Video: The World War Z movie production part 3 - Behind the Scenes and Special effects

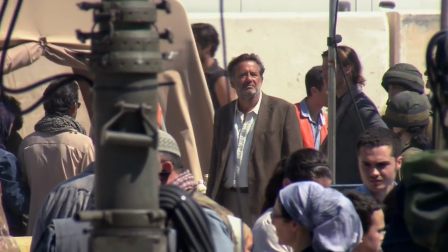[4:05]
Even before I went for the reading, I understood that it's a big movie, it's an action movie,
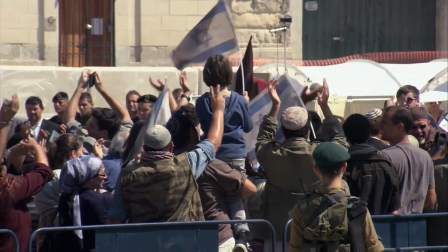[4:10]
but it also has a very strong message about solidarity and the way people all unite in a big fight against evil.
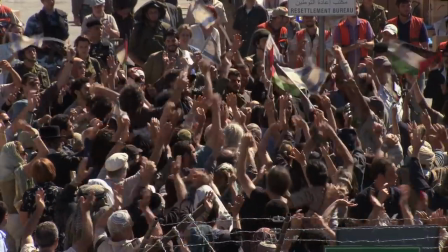[4:19]
And I felt that it was something also important to do, and it was something in line with things that I would like to participate in.
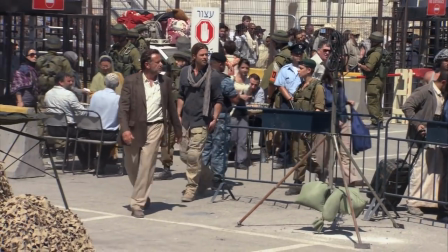[4:26]
So here I am. It was interesting, once he started shooting, suddenly there's this man who has been in a lot of very like life and death situations,
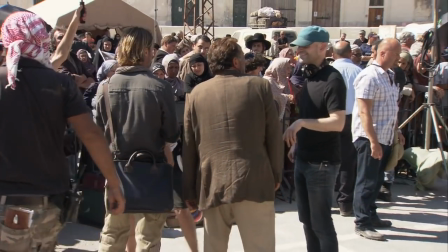[4:34]
and suddenly was with Brad Pitt and was slightly nervous and shaking. And I said, "Look, you did so well in the reading, let's just take a deep breath."
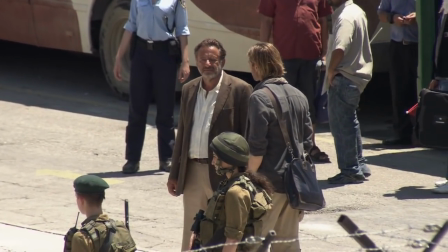[4:42]
And then he just found his way and just hold his own and just played his character, which was amazing.
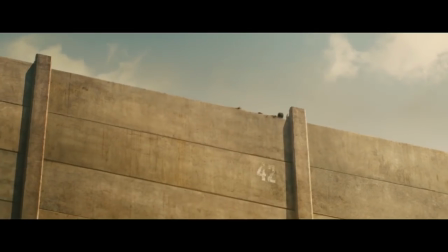[4:49] I need answers. I don't have answers. All you can do is find a way to hide. They're coming over the top!
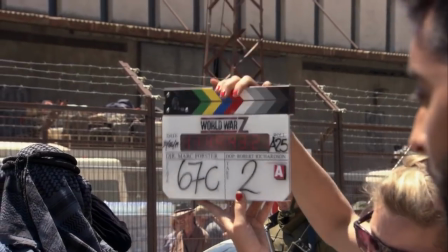[4:55] Action!
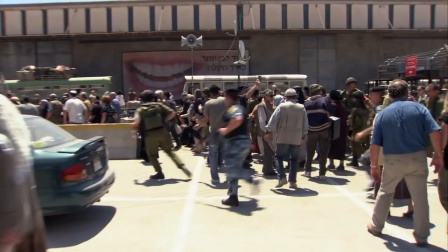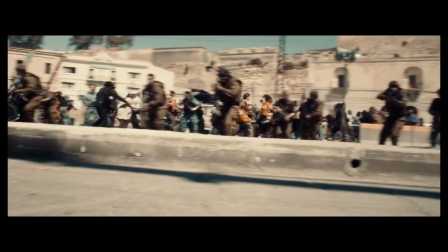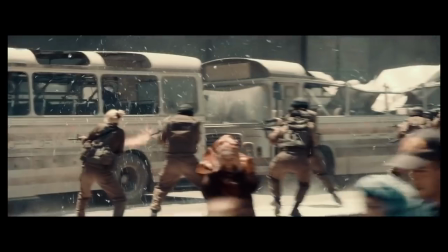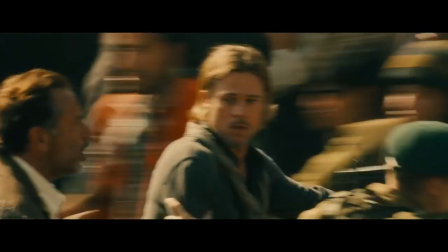[5:13]
the movie was going to be a legitimate representation of a global
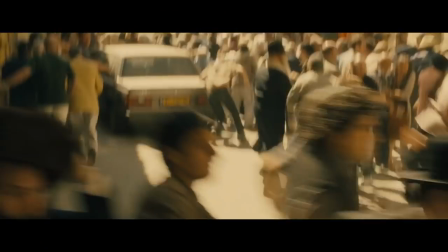[5:19]
outbreak and therefore populated by people from around the world. Let's get that right. While you couldn't go shoot Israel for Israel, you could certainly cast an Israeli actress.
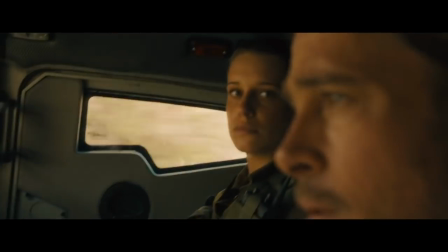[5:27]
So we've done that. I play Sagan, which literally means in Hebrew lieutenant, so she's called lieutenant.
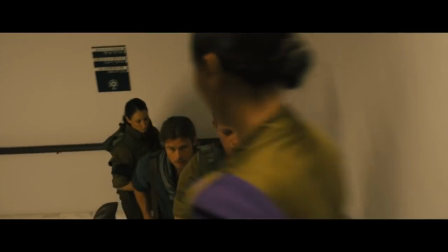[5:38]
She's an Israeli soldier for the IDF, and she gets assigned to protect him in this journey.
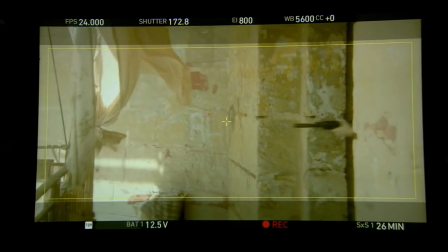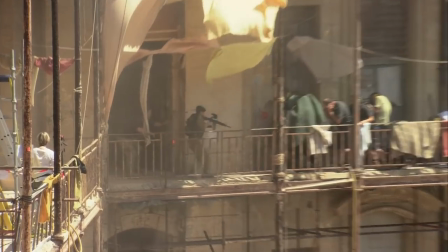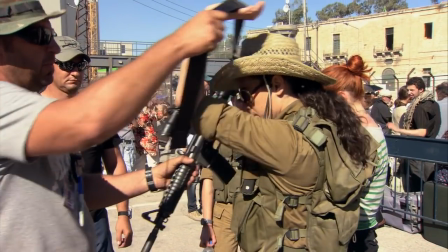[5:56]
What I always thought when every time I was in Israel is if you see a lot of the kids there in the army, they're very young.
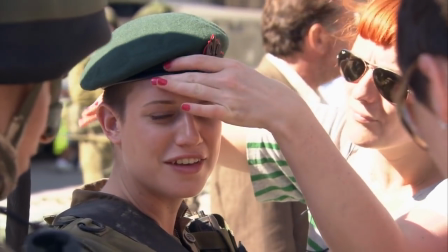[6:02]
And I wanted to choose someone who had a very innocent face. And it's a female, and she has her hair cut.
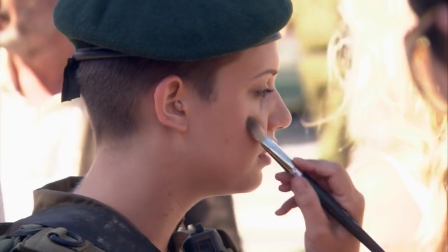[6:08]
She almost looks like a young boy and has this very innocent face, but still is a woman.
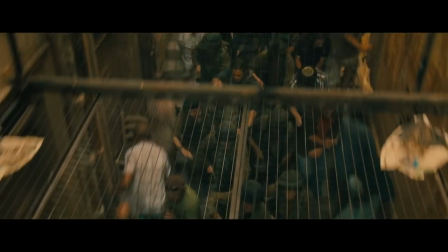There hasn't really been a tough stunt. It's been trying to make the stunts not look like stunts.
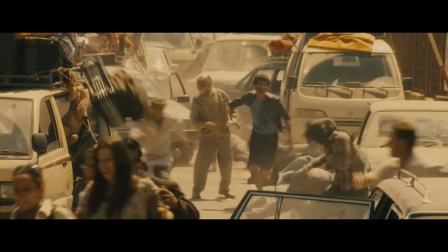[6:24]
Trying to make this wave of zombies, this tsunami effect, this complete river rush of zombies,
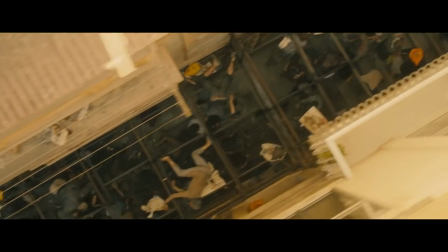[6:30]
and this domino effect it has on people as they're running, is to get as much real acting out of the performers,
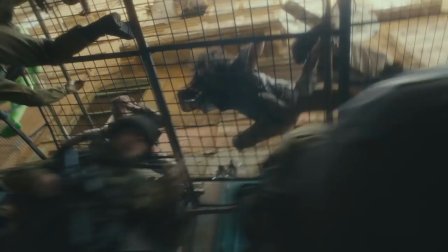[6:36]
stunt-wise, extra-wise, and acting-wise, and just get this performance.
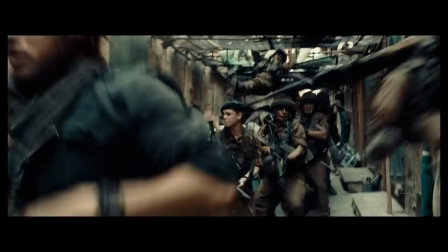[6:42]
We have a few wire assists and, you know, the normal sort of stunt wire rigs, but generally it's getting them to simulate fear.
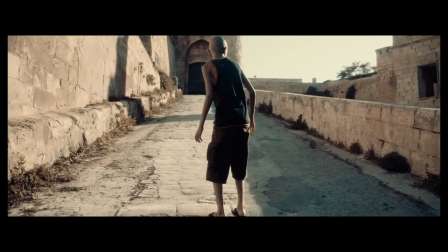[6:52]
Jerry Lane sees this little boy that has a shaved head,
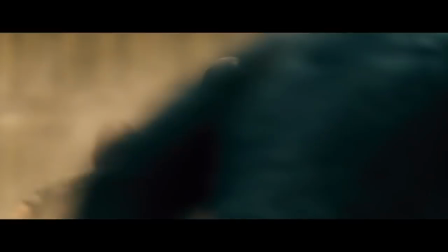[6:56]
and this herd of zombies comes vaulting down this walkway, and they part around him just like a wave. You could never get stunt people to quite run this way where their balance would go in and out in quite the way that would be, frankly, manipulated.
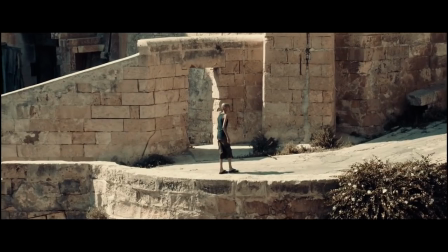[7:10]
So we thought it was best that it be a boy on a ramp with 100% computer graphics, animated zombies running around him.
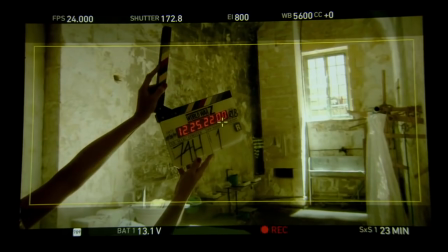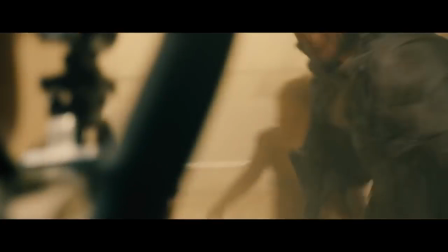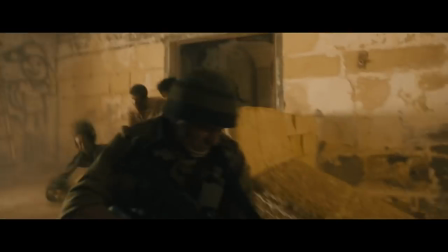[7:28]
The zombies are horrifyingly well made. It's like your worst fears and nightmares giving shape and form.
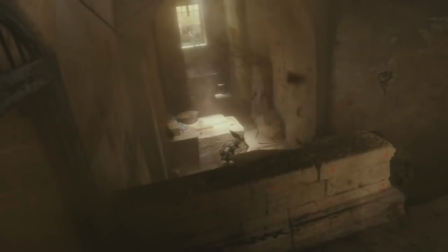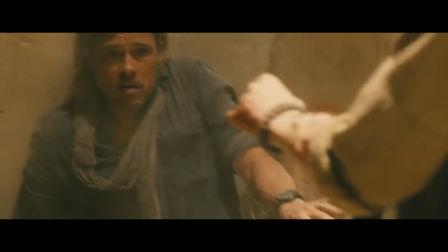[7:43]
She gets bitten in her hand, and Brad suddenly, out of, again, it's one of these instinctual moments,
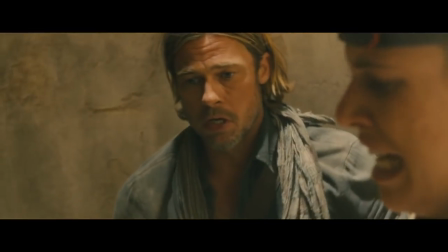[7:49]
cuts off her hand and then does a countdown to see if she turns into a zombie,
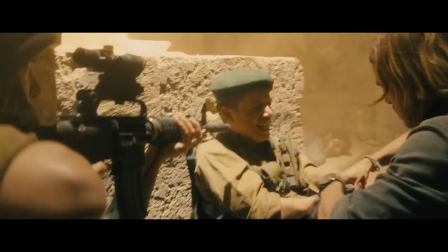[7:56]
and she doesn't. That's exactly what happens in rabies. You have a bite on your hand, it takes a lot longer for it to creep up your central nervous system, but creep it does.
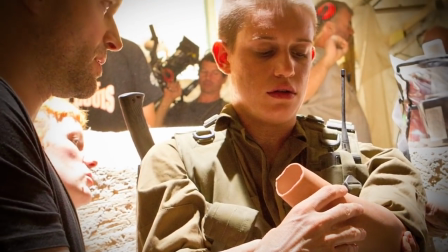[8:09]
In the movie, it's a lot quicker, contracted, but in the case of rabies, it's exactly the same process which is happening.
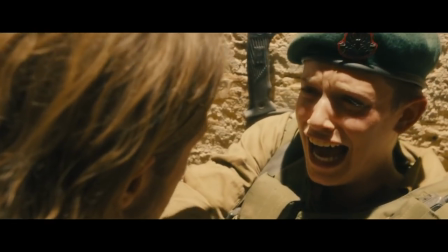[8:15] You're not gonna turn! You gotta move.
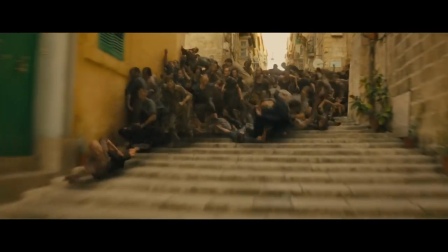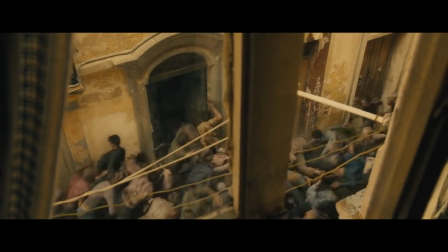[8:25]
I'd like to see the mass that we're talking about, because when we're filming it, it's like hundreds of zombies,
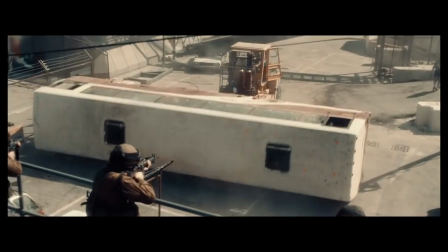[8:32]
but with CGI and with everything built together, it's gonna be thousands of them. The shot going over the wall, that was a big old darn deal.
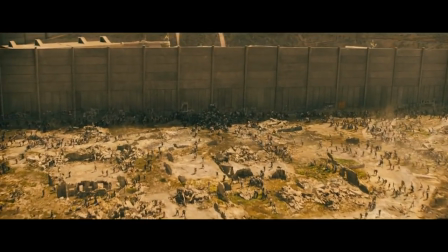[8:46]
A shot like that takes over a year to make because there's so much difficult animation.
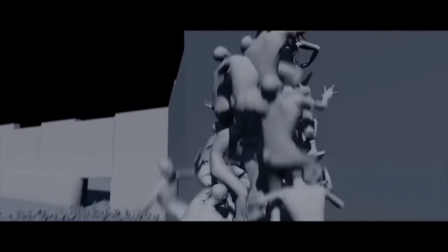[8:53]
You might lay down a basic animation climbing up the wall and they're climbing on one another.
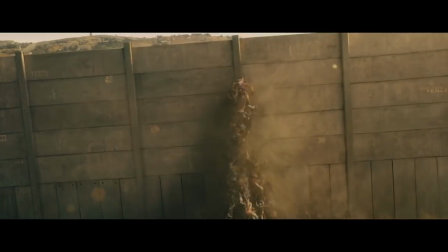[8:57]
And then you sprinkle in all these custom characters and you keep doing that until it looks better and better.
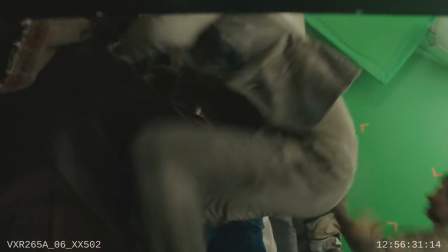[9:03]
And we had one live action shot of zombies hitting the wall and trying to climb up on top of one another. And we did clever camera tricks like lean the wall over, in actual fact, roll the camera over so actually the actors could climb up further than they'd normally do.
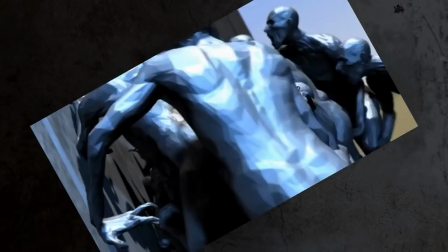[9:18]
Then on top of that, we put in a few CG zombies also climbing up on the real people.
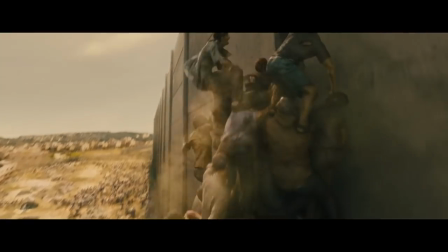[9:23]
So it's a mix and match deal again to try and enhance this zombie behavior.